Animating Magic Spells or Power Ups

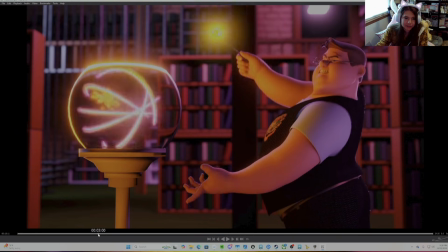[4:15]
And his hand pose is great, showing that he's trying really hard to get this magic to come out.
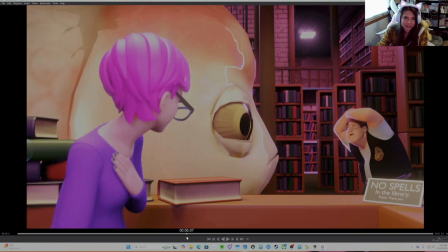[4:22]
It's not easy, and then, of course, he also messes up and it blows up in his face.
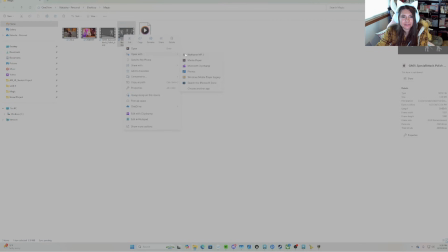[4:29]
And here is an example of a power-up, which came from the gaming's course.
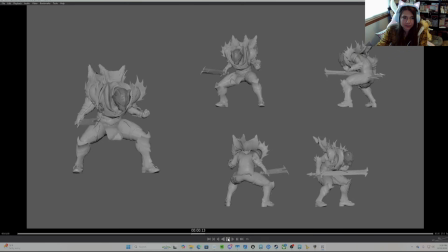[4:35]
One of my students, Alice. And here you can really feel it's using Greystone, the character Greystone that we use at AM. And it really feels like he's using his whole body to generate some sort of magic.
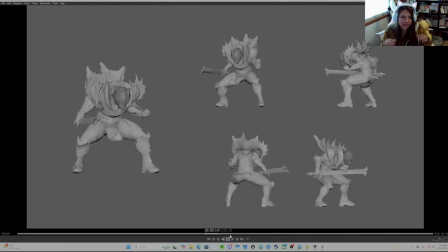[4:51]
He's bringing his whole body down, crouching, powering up.
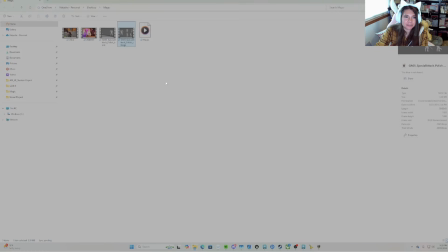[4:56]
It really feels like a power up to a sort of
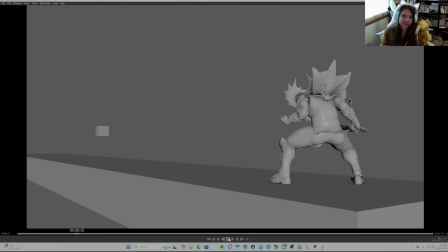[5:04]
attack. And this is the attack she did with it. He powers up and then with this would be a weapon. This would be an example of powering up magic with a weapon. And he powers up and then flies into the cube to attack it with a sword.
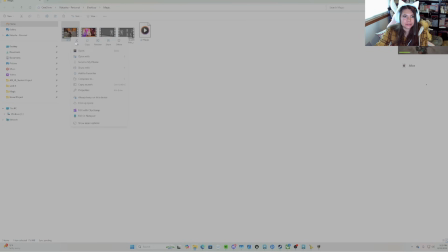[5:21]
In the games course, we use Unreal to do special effects.
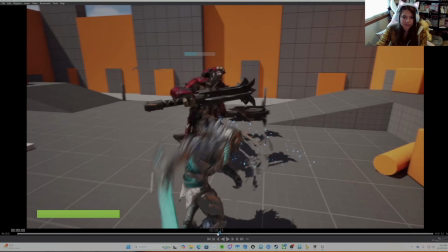[5:26]
So the final version here,
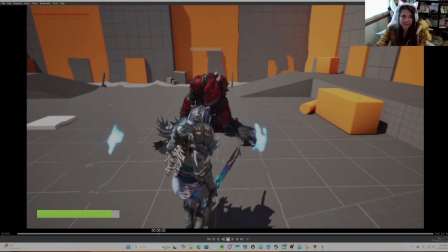[5:30]
she has Greystone fighting Grooks here, and then he goes to power up.
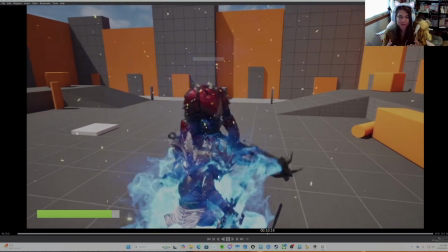[5:37]
You see this nice flames going around him.
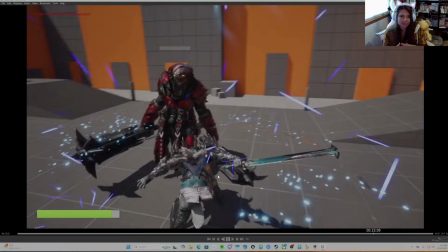[5:40]
It really feels like he's powering up into this magic weapon attack at the end,
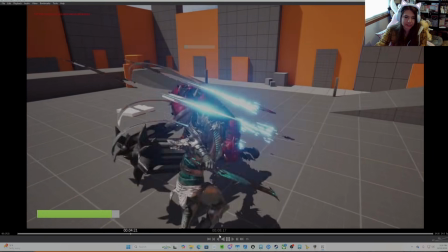[5:46]
and it's a really nice way to show how you can do some special effects in Unreal, but it really feels like a power up with acting,
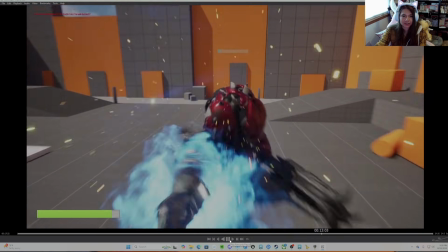[5:55]
and before he goes into a special attack.
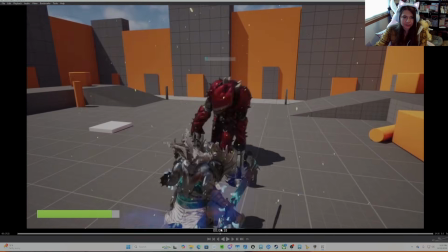[6:01]
So looking at all these different kind of things,
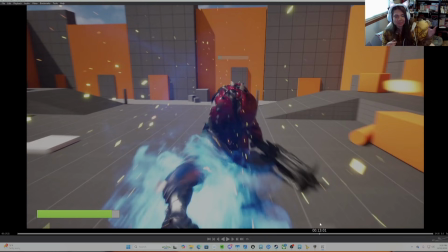[6:04]
I've decided that I'm going to do magic with a wand because I have this nice wand here and I feel like, you know, being able to use it for a shot. So I'm going to do a wand magic shot.
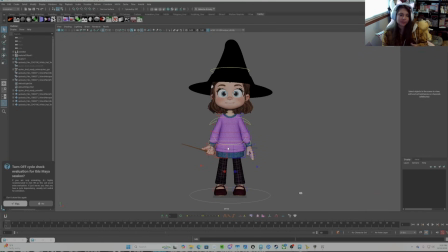[6:19]
So here I've set up Quinn, which is also a character you can use at AM, and I made her look like a witch. It's always nice when you can add specific things, clothing or some environment to show what your character is doing here.
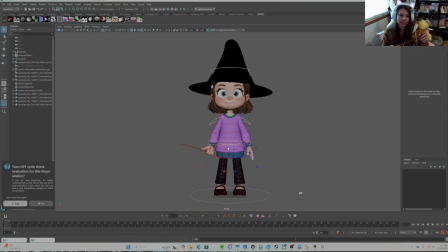[6:35]
I put a witch hat on to show she's a witch, and put a wand just like mine in her hand. She's going to do a magic spell. And once I've got my scene set up, maybe if I wanted to go more in depth with this, I would add a background or some sort of area that she's in, but for now this works.
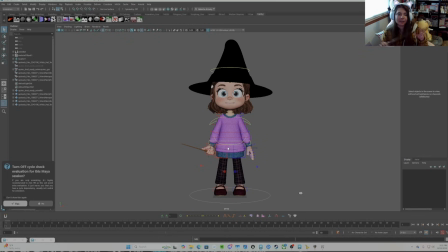[6:55]
And now that I've decided what my character is going to look like, and I'm going to make her a beginner, so kind of like she's in school, you know, Hogwarts, so like Harry Potter sort of thing, where she's in school learning a magic spell.
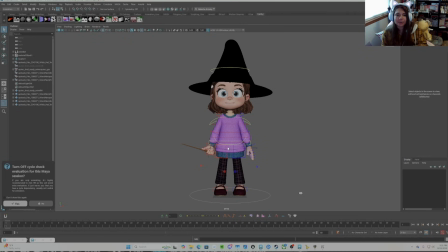[7:10]
And now that I've decided this, I'm going to find a video reference or make one. Whatever works better for you.
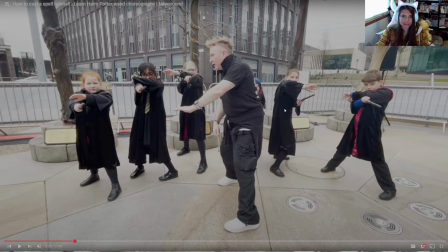[7:21]
So here I found a nice video reference of this guy teaching kids how to do Harry Potter magic.
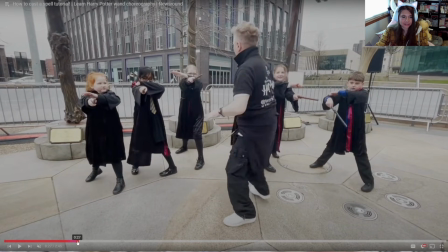[7:31]
And it's just a quick spell, just like that. Nice and simple for the purpose of this tutorial.
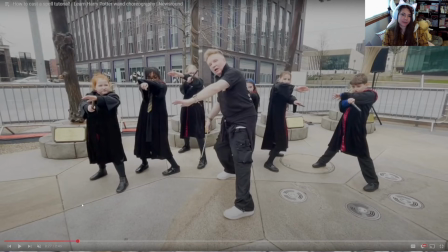[7:37]
And before I get started blocking, I'm going to really watch how he moves, how he puts one hand out, like he's blocking before he comes forth with the magic.
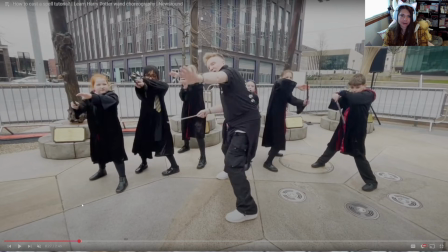[7:51]
And he's got this really nice flick with the wand here, as if he's about to create some magic.
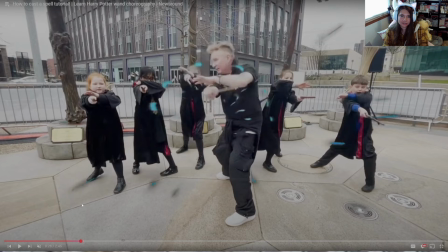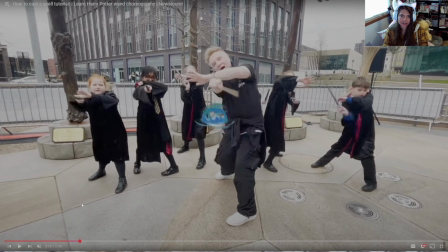[8:04]
And then his wand hits the other arm. I think it looks like a really nice, simple spell. So now I'm going to get started. After finding video reference, studying it a bit, I'm going to get started blocking Quinn.